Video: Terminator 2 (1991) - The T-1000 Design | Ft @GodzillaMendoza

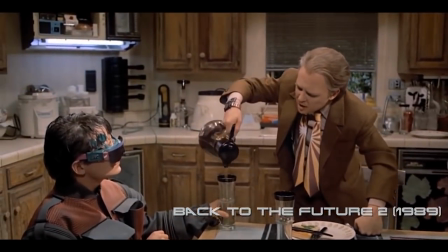You could use motion control cameras and film a super complex one take like Back to the Future 2, or you could just get twin actors.
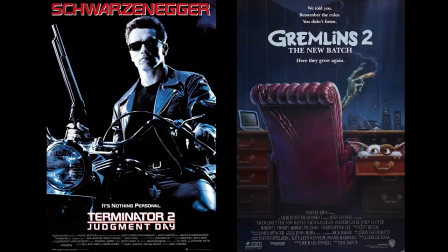If it's the 90s and you're making an amazing sequel, chances are it features these twin actors. Don and Dan Stanton. Also, not the only real-life twins to replicate the T-1000.
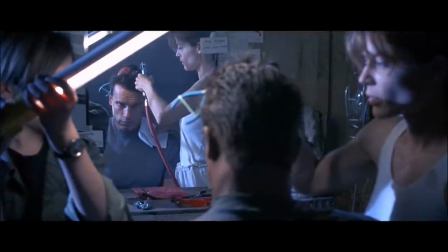Linda Hamilton's twin sister featured in the chip removal scene was also used for when the T-1000 tried to trick John at the end.
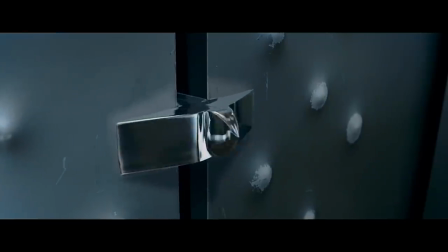Amongst the rest of the Stan Winston wizardry, there are some great animatronic effects.
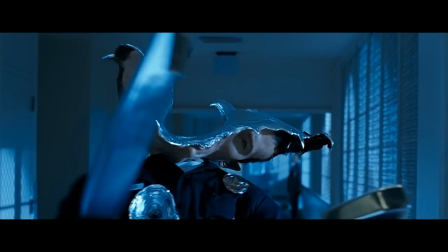When the T-1000 gets his head shot in half, this was a great first indicator as to how indestructible the character is.
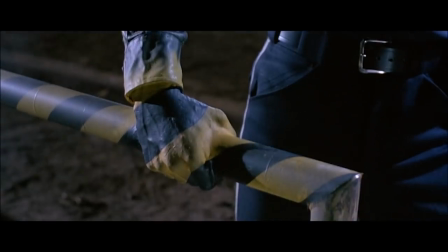And then the entire showdown of the movie showcases so many mixed effects.
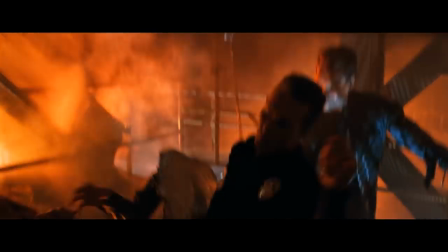A whole bunch of one-and-done effects like when the T-800 shoves the spike through his body, when Sarah shoots him in the eye.
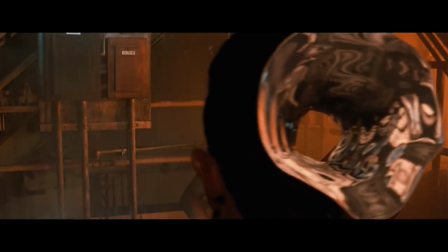Probably the most impressive practical effect made for the T-1000 would be when he's frozen from the liquid nitrogen.
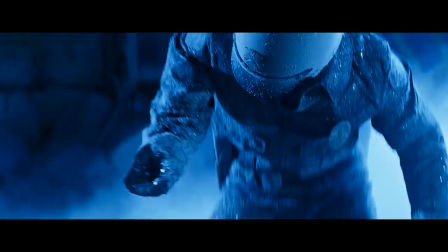After using all the other techniques, puppet legs that rip off, hands stuck to the floor, and a full-body statue filled with explosives and shrapnel.
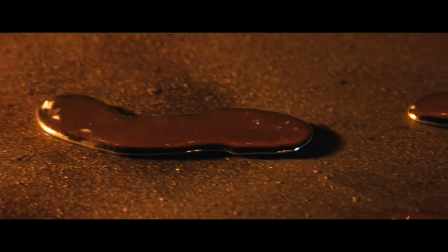Mixed with the amazing sound effects, the T-1000 shattered into pieces. The liquid metal puddle effect was accomplished by using mercury and a hairdryer.
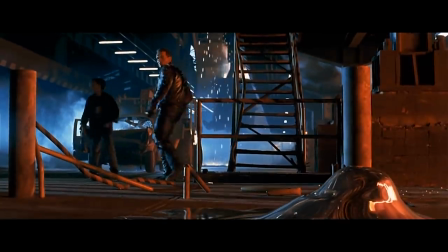It's so simple, yet such a memorable moment. I think an honorable mention goes to the one effect that was mentioned in the comment section of the first T2 episode.
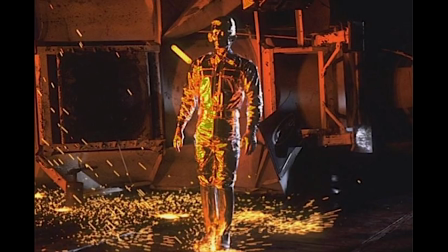There are a few quick shots where the T-1000 has just morphed, shots so quick that there was no point in setting it up as a CGI shot.
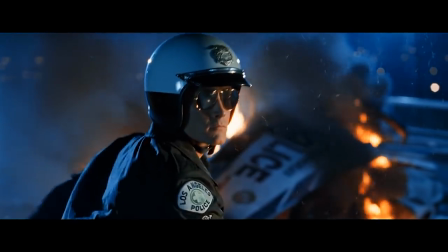You can see the first instance when the T-1000 stabs the guy from the truck, his arms spray-painted silver, implying it was just morphed back from being a spike.
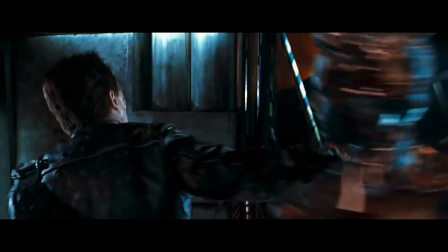And at the end, after the T-800 punches him in the face and he morphs his head into two heads, The following shot is a complete head-to-toe silver T-1000 costume.
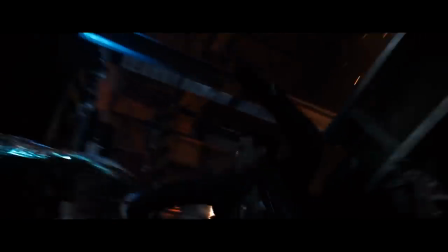Blink and you miss it.
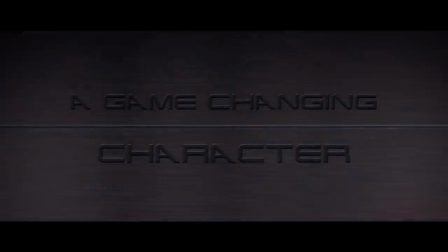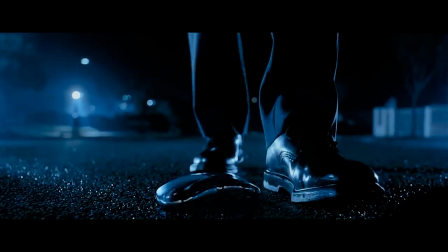My favorite aspect about the T-1000 is how restrained he is as an effect and design, yet still being so imposing and fantastical.
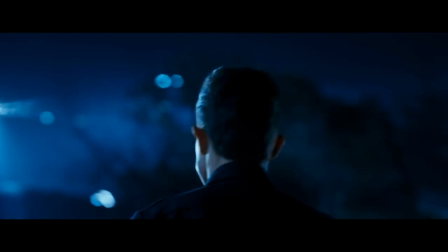By making this character the most human it can possibly be makes you believe in it even more. The best comparison to make would be Arnold Schwarzenegger's T-800.
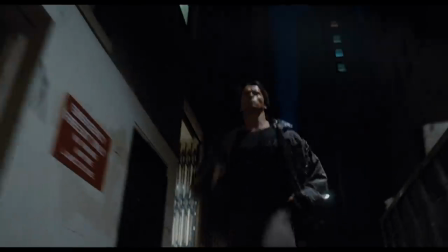Both were very effective in their methods of portraying killer robots, but sort of in opposite ways.
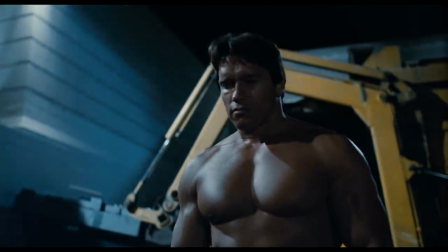The way Schwarzenegger works so well as the Terminator is what he brought to it. Having such a muscular physique, you can buy that there's a giant robot underneath all that skin.
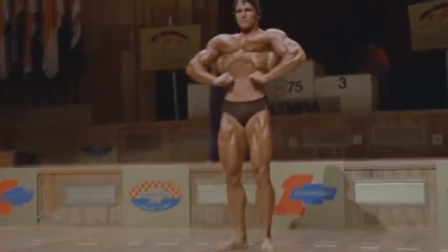Although still being fresh to America as a bodybuilder rather than an actor,
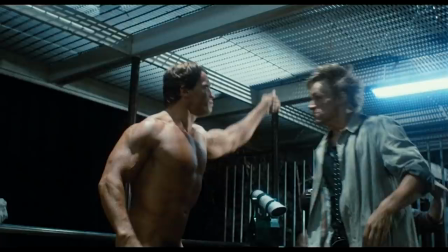keeping his talking to a minimum and all of his actions are purely physical, he made for a very convincing killing machine.
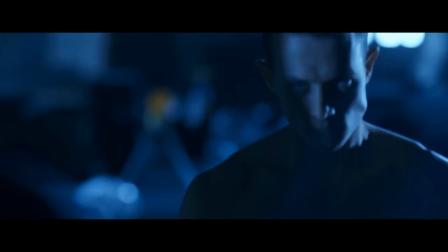But mostly he brought his bodybuilding reputation into that character. Robert Patrick on the other hand is playing a completely different model of killer.
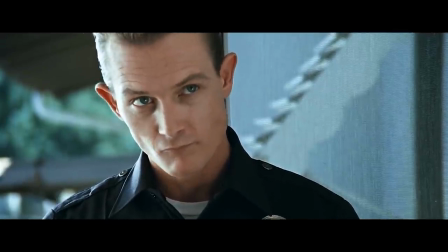It's an advanced prototype of a terminator that writes all the wrongs of the T-800 model.
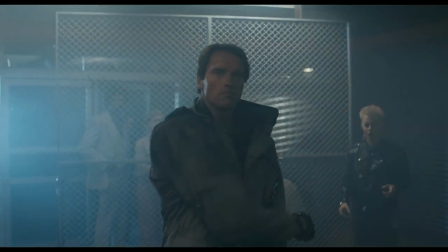Where Arnold's character is a big brute force, the T-1000 would be a sleeker machine.
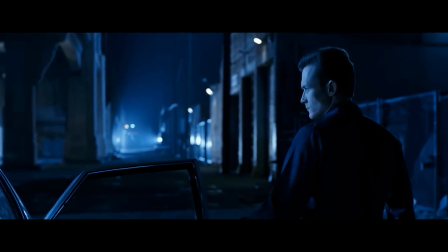By looking like a regular person it can blend into a crowd much much better.
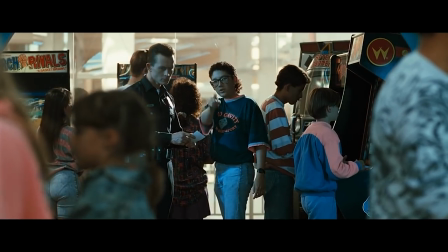Since it can imitate clothing, what better way to achieve your goal than by disguising yourself as a law enforcer.
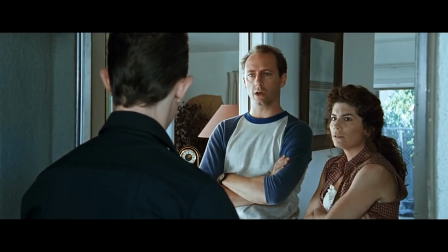And rather than being a silent but deadly Austrian, the T-1000 can speak perfect American English.
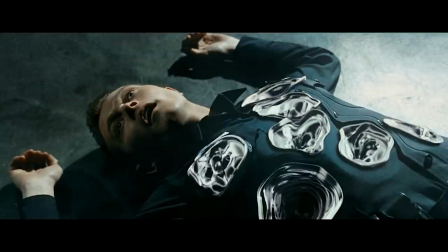But also, on top of comparing just those traits to the T-800, this character won't even follow the same reveal structure as the first movie.
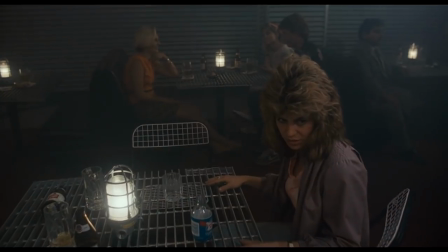When Arnold's T-800 started off seeming like a man, it's harder for Sarah to believe that it's a machine.
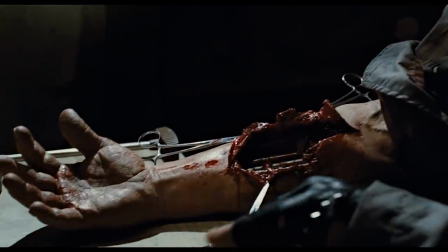Then the robot slowly starts to be revealed.
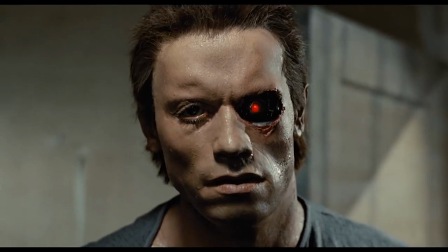The whole medical scene where he is patching himself up, you see little glimpses, some mechanical parts, but it all builds up to the big reveal.
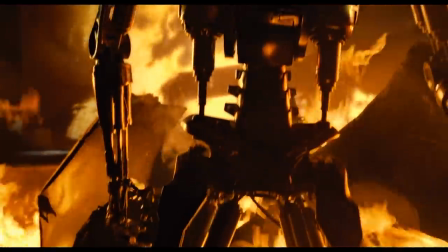The most terrifying robot ever. Cyberdyne's interpretation of a human skeleton with red evil glowing eyes.
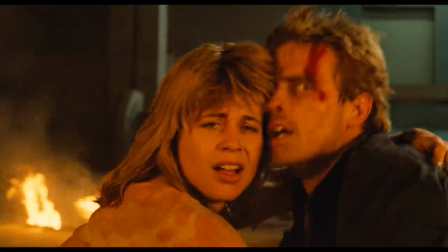Kyle Reese was telling the truth, it's a machine.
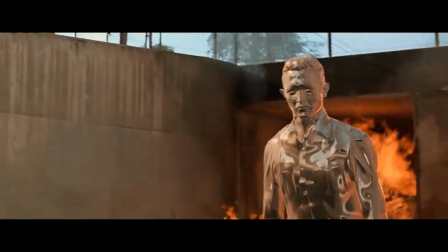The T-1000 on the other hand, his true form is revealed right at the start of the movie and from that moment, fighting this terminator will be a whole new ball game.
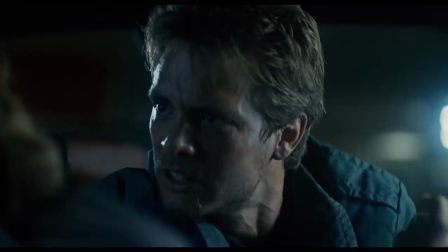Kyle Reese's speech to Sarah in the first movie, I would imagine the speech would be completely different for the second movie.
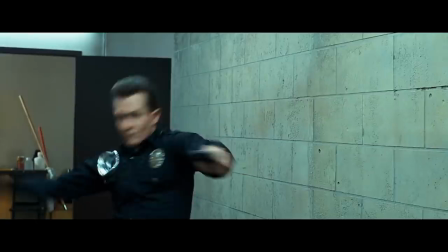It can imitate a law enforcer, it can imitate your loved ones. Guns won't kill it, the elements won't kill it and you will never see it coming.
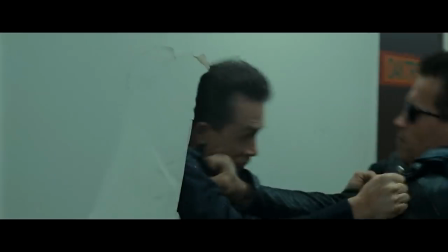One of the T-1000's best traits is how it subverts what you would expect an opponent for Arnold's T-800 to fight.
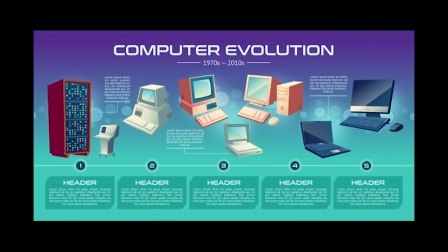You would expect something bigger and stronger, but Terminators follow the pattern of any technology.